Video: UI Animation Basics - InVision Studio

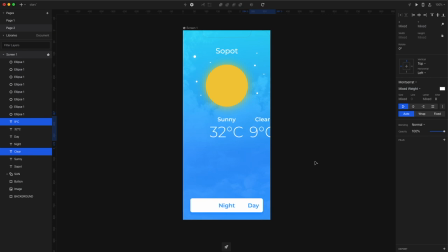Once I have that, I move it a little bit further outside of the screen on the right side. The next step is changing the font color of the button label called day into something a little bit darker.
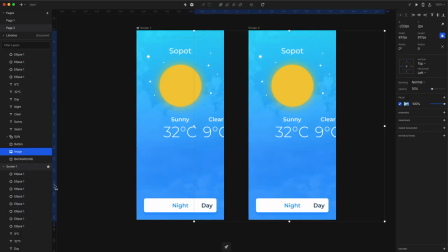Okay, let's start the animation magic. Duplicate the first screen and call it screen 2.
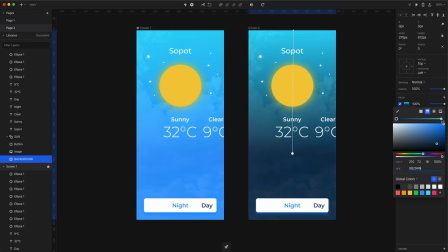Now select the background on screen 2 and change the gradient colors on both ends to something darker to represent night better.
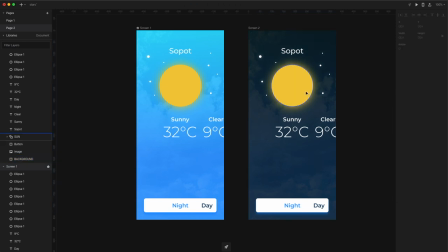Yeah, so you probably weren't expecting this, but let's change the sun into a moon now. So open up the layers on the layer palette and select the second circle, the one that disappeared after we did the subtract operation.
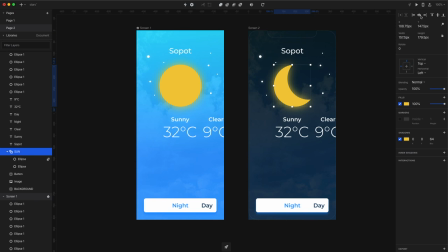And now simply move it a little bit to the side and down so you create the shape of a moon. So the next step is to just replace the temperatures. So move the one that was in the center to the left and move the one from the right to the center. If they happen to overlap, you can move the one from the left to even further away.
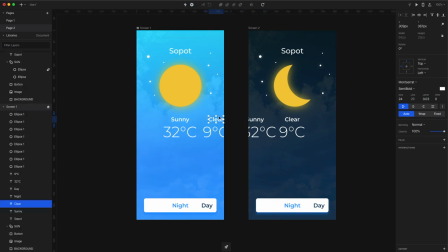And if you move the smaller text a little bit farther than the larger text, it can create a nice parallax effect. So to adjust that, I also moved the one on the first screen. Now decrease the opacity of the text that is not supposed to be on this screen down to zero.
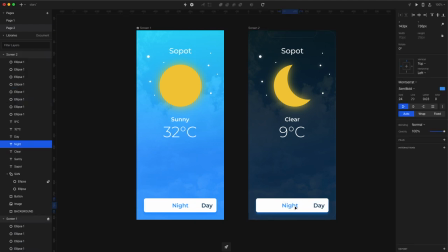On the second screen, let's move night back into the left and day to the center, and then do the same thing by decreasing the opacity of the button label that is not necessary to be on that button at the time.
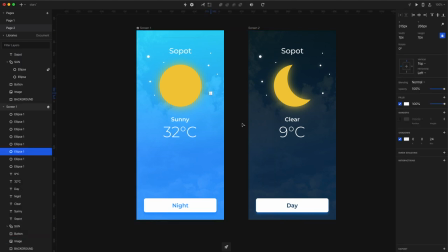So now here comes the fun part. Obviously there are no stars visible during the day, so we need to move them out of sight. So let's pick every star and move it away from the sun, but not all of them in the same direction.
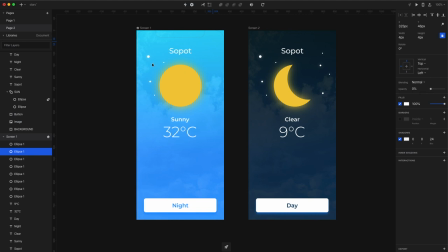You can place some of them outside of the screen, and some of them can be still within the screen, but then decrease their opacity to zero. So now let's add some interactions. Select the first button on the screen on the left, click on interactions and set the target to screen 2.
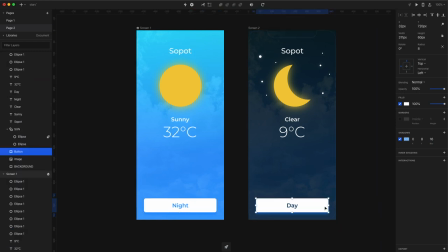And then set the transition to motion. And for a better effect, you can choose a much longer time for the motion. I'll set it at 2 seconds, but in normal interfaces, it's probably best if it's very short. And do the exact same thing with the second button, just pointing to the first screen this time.
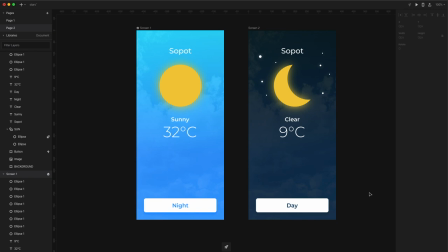I also changed the shadow on the second button to a much darker one. Okay, so maybe now it's time to test the animation.
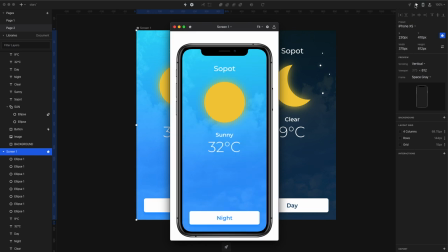Press the play button on the top right,
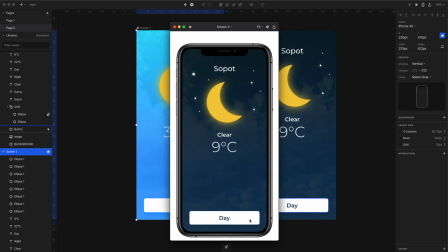and then simply push the night and the day button to see how the transition works between those screens.
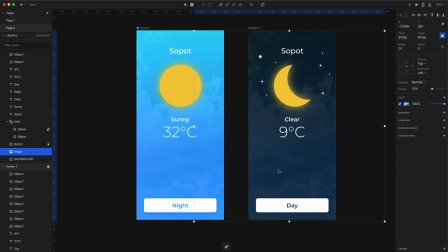If you want to make it a little bit more interesting, you can also select the background image, the clouds that we had in the background on the second image, and move them a little bit to the left. So that will move the background as we transition between the screens as well. Here's how this looks like when we play the animation again.
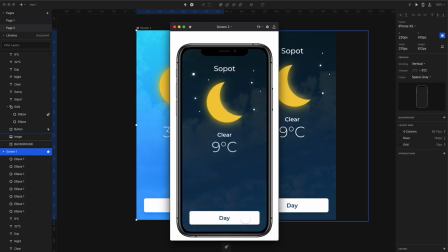It looks a little bit better, so it's definitely worth to do it, but try not to move the image too far, as when the animation gets too fast, it's actually going to be distracting to the users.
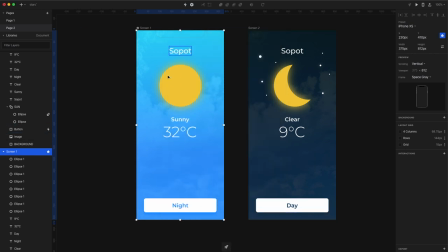So keep it subtle and it's going to be nice. So here is the final animation.
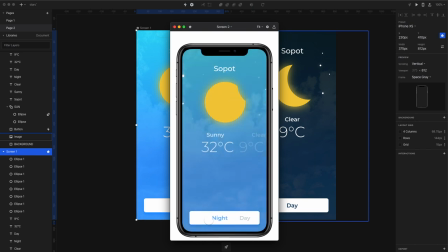It's of course very simple, but it's only supposed to show you the basics so you can play around with it yourself.
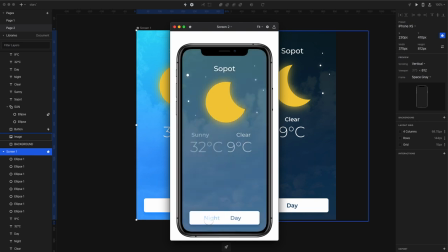And you can play around by adding different shapes or possibly a couple of different cloud layers in the background and animate them at different speeds.
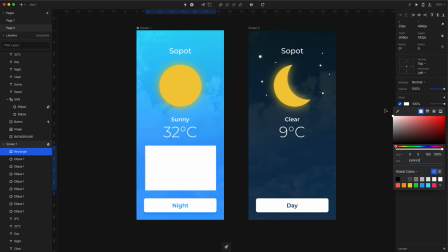It will add to the effect a lot.
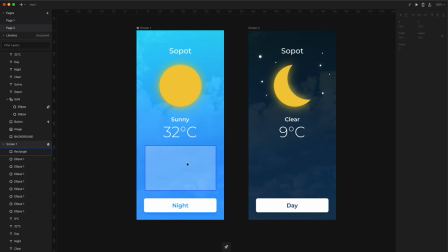Now, if you want to add a little bit more to this, you can also add hourly temperatures for both day and night and then animate them independently. So yeah, there you have it. Thanks for watching. Don't forget to subscribe, give it a like, share it on social media, and check out the book. Thank you. Bye bye.